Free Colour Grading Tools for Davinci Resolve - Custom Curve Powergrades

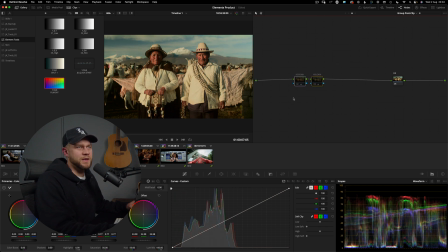And if we disable these and enable them, you can see it's added a really nice amount of what I would term as filmic saturation.
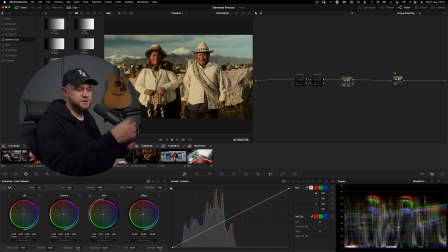Traditional saturation, if we were just to add a saturation node and just turn up the saturation slider, which you can see down here,
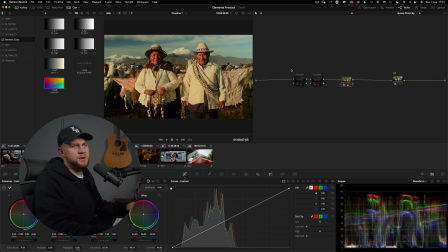this look here is increasing saturation. But if we use this node structure, which I'll explain in a second, it creates a much more cinematic, filmic saturation. I find just turning saturation up itself is a little bit harsh, a little bit digital looking.
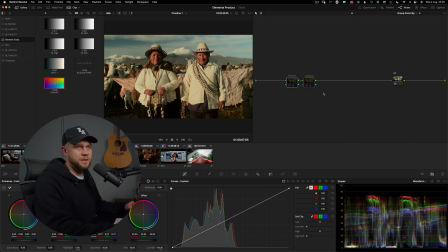So what's happening with these 2 nodes is they're 2 different color spaces working together We've got HSV color space. So if we right click, we can change the color space of any node. We've chosen HSV. And if we go to channels, we've removed channel 1 and channel 3.
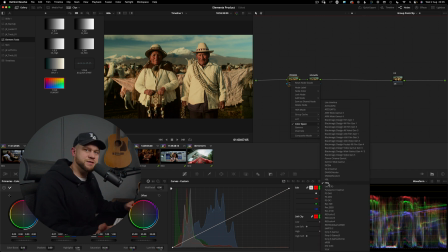So we're essentially just targeting the saturation of the HSV color space. HSV means hue, saturation, and value. Now the second node is exactly the same, except we are in the HSL color space, hue, saturation, and lightness. The reason these are different is because they play off each other. So with HSV,
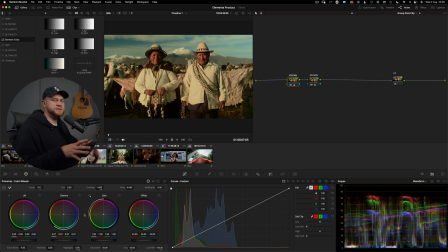I can use my gamma and gain adjustments to raise the value of the saturation channel within the HSV color space. And when we raise the value, we're actually creating density within the image. So if we just turn off the HSL for a second,
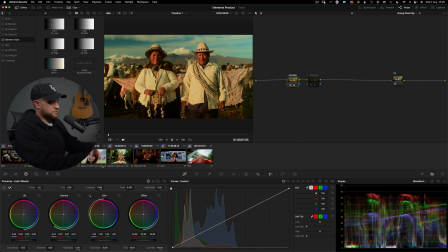and we reset this, so I'm just going to reset my gamma and gain adjustments. As we increase gain and push it too much, what we can do now in our HSL color space is we'll reset this as well. We can now use gamma and gain to pull back on the gamma and gain.
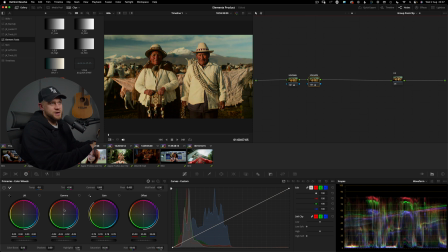And as a result, we're decreasing the saturation because it was too much just in the HSV color space. But the net result of doing both of those together is creating a really dense looking image when it comes to saturation.
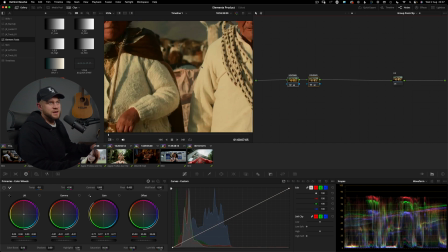So this is before and after. If you just look at the skin, now this might be too harsh, but the point is just to illustrate what's going on here.
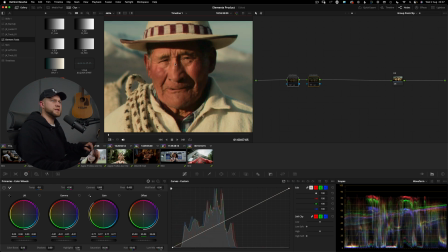This is before and after. So we've not only increased saturation, we've also created density within that color.
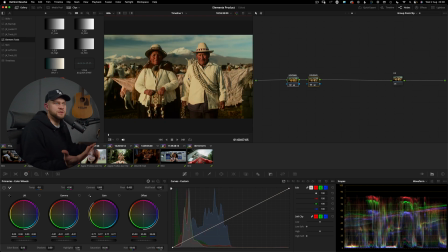Density with saturation is associated with a film stock or a filmic look.
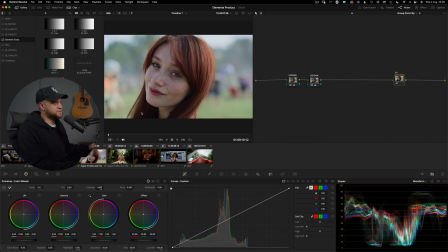Now, with this particular image, we might want to back off on the gain a touch just to allow a bit more of that saturation to come through. And if we go back to the HSV space, I'm going to increase the gamma even more and the gain.
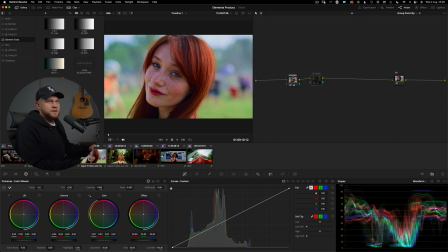And so here we have the net result of HSV. We've pushed HSV a little bit too hard, 1.5 in gain and 0.06 in gamma. And then in HSL, we have reduced the gain, and then we've also reduced the gamma.
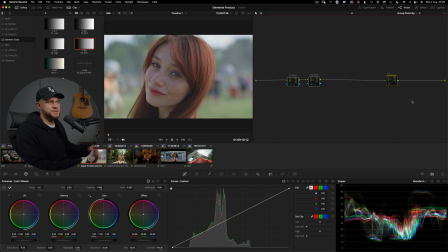This is the net result of these two adjustments, contrast and saturation. I'm going to grab a still of this. Then what I'm going to do is disable the saturation using these two nodes, and I'm actually going to decompose this contrast curve here and actually go ahead and turn off the pass-through.
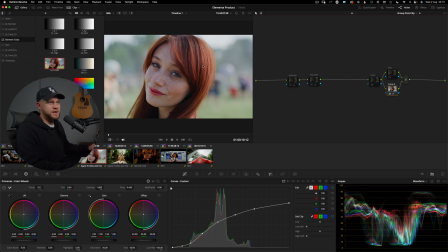So if we were just to apply the contrast curve, that's what we would be getting in terms of the contrast along with the saturation. However, if we play this still, remember this still was the contrast curve along with the additional saturation.
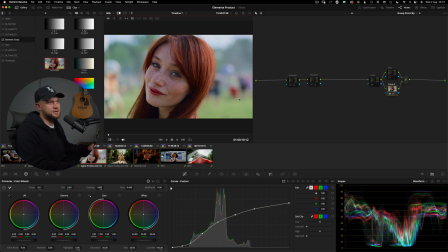This is before and this is after. You can see how nice that contrast and saturation is working together. The next thing I want to show you is just this split tone power grade here.